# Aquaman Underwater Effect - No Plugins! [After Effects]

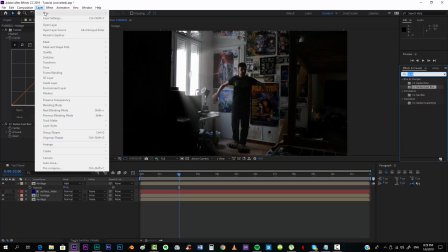(12:37)
Well, actually, we're going to create a new solid,
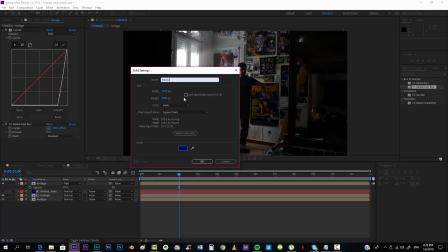(12:43)
and we're gonna call this fractal noise texture.
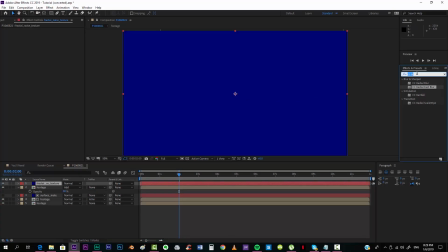(12:49)
Maybe we're gonna take a fractal noise,
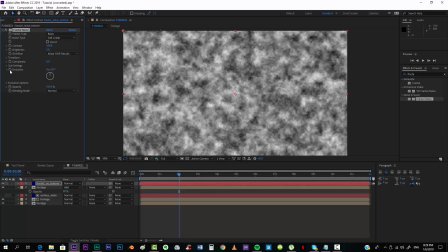(12:57)
and we're going to hit on alt click on evolution again,
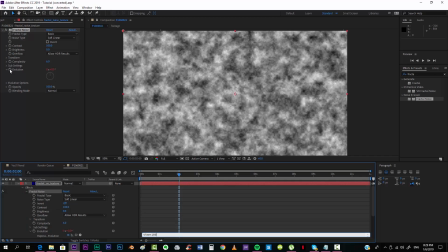(13:04)
time, symbol. I really have to learn how it's called. Time. I think something like that is okay. And now we're going to put this on Lumamat.
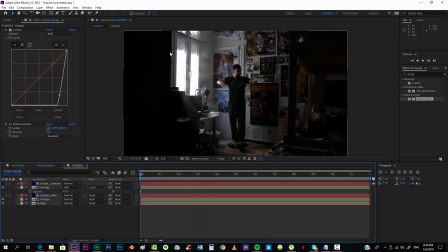(13:23)
So now we can see that there's this texture, but it doesn't look alright.
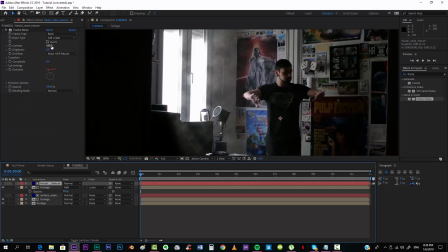(13:30)
So we're going now to edit it a little bit. I'm going to put less contrast so that
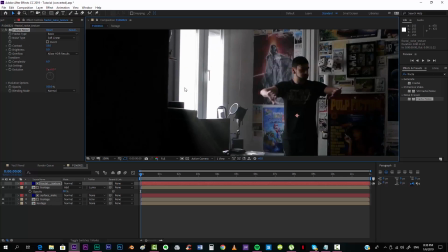(13:38)
you can barely see it.
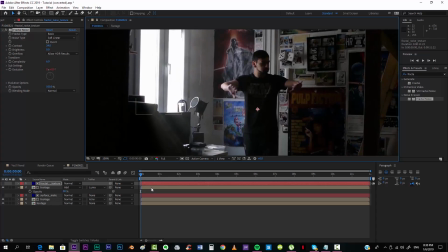(13:44)
I think something like that will work out. Yeah, that looks nice.
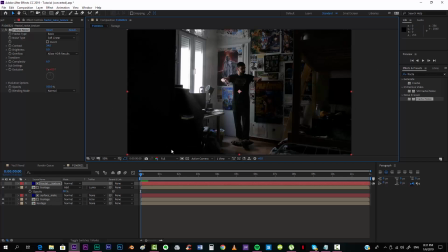(13:56)
Cool, so the next thing that we're gonna do now is adding some particles effect to this scene, because you know underwater you can see some slight bubbles and so. And you can use a lot of plugins for this, but because we're using no plugins in this tutorial, I'll just show you.
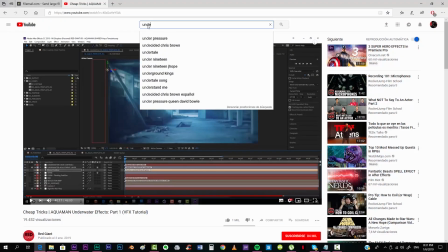(14:14)
If you go right to YouTube and you type underwater particles footage,
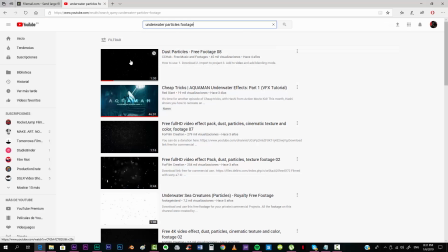(14:22)
there's one that I found, that is this one, just the very first one, called Dust Particles Free Footage 08, that if you download it,
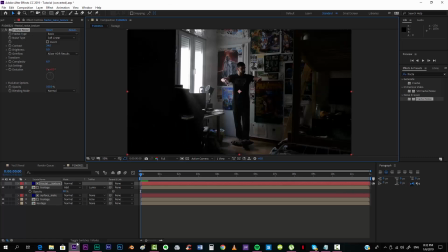(14:32)
it will perfectly fit into our scene. That's what I'm gonna do.
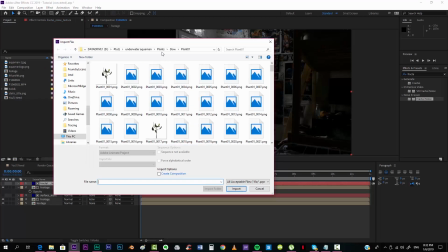(14:35)
Well, I already downloaded, so the only thing I have to do is coming here and
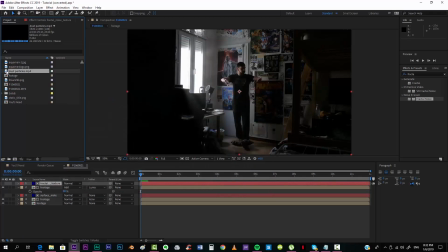(14:44)
putting it in our scene.
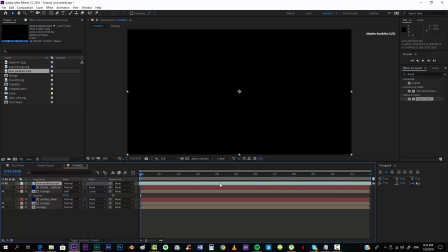(14:48)
And it starts a little bit over here, the video. Alright, and because we want to, you know, this is thing to do is just putting it on screen mode,
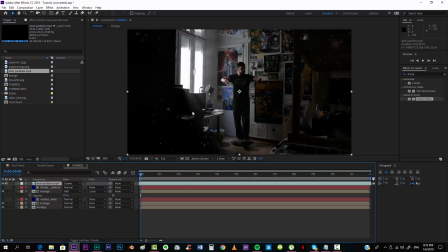(15:01)
but I don't like how this looks, because what this actually does is, you know, brighten the areas where the white is.
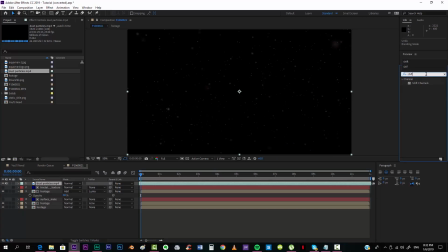(15:09)
We're going to take a shift channels effect to get rid of the black spots.
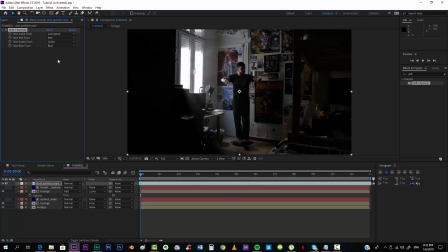(15:17)
And we're gonna take alpha from luminance, and this way you get rid of the black.
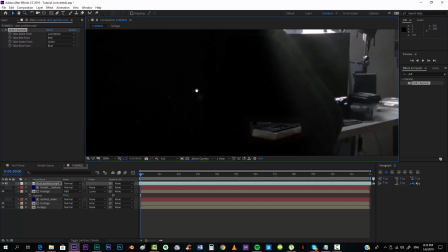(15:24)
You can also use the unmults effect, but I don't know, I like this one.
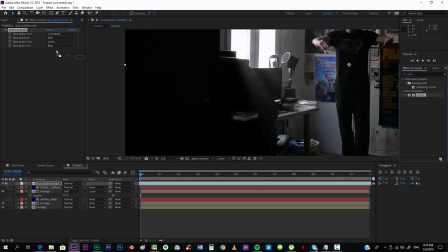(15:28)
And if you want it to be brighter, you can just take curves, put it over the shift channels effect,
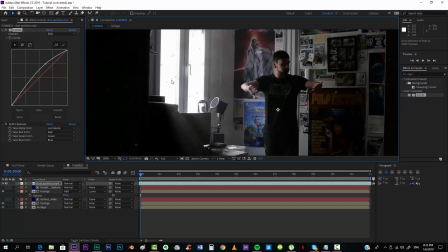(15:37)
just put it a little bit up, and you can have all the, you know,
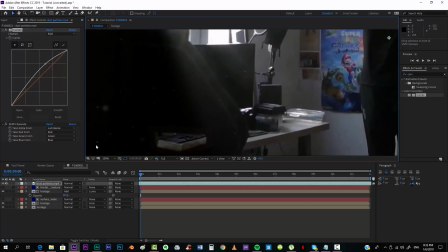(15:44)
particles and so, without brightening up your scene, which is really cool.
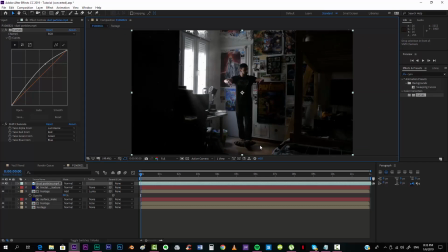(15:51)
Alright, so now we're going to make some texture, because, you know, it's very typical, especially if there's light, to see this kind of moving underwater texture. For creating that, we're going to create a new solid again.
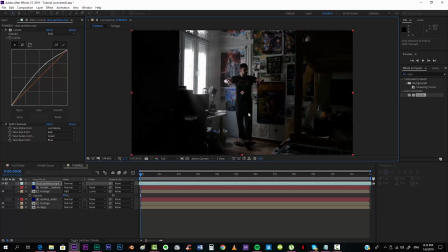(16:06)
We're gonna call this underwater texture, and we're gonna use the fractal noise.
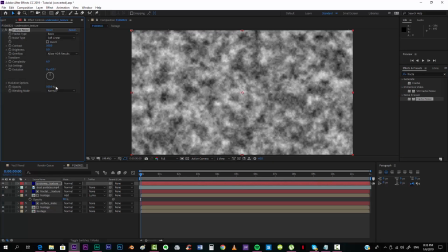(16:16)
Drop it there. We're going to evolution again, alt click.
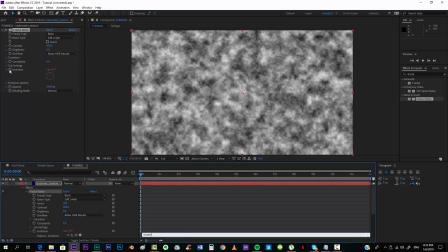(16:21)
We're gonna put time 200. That will work out.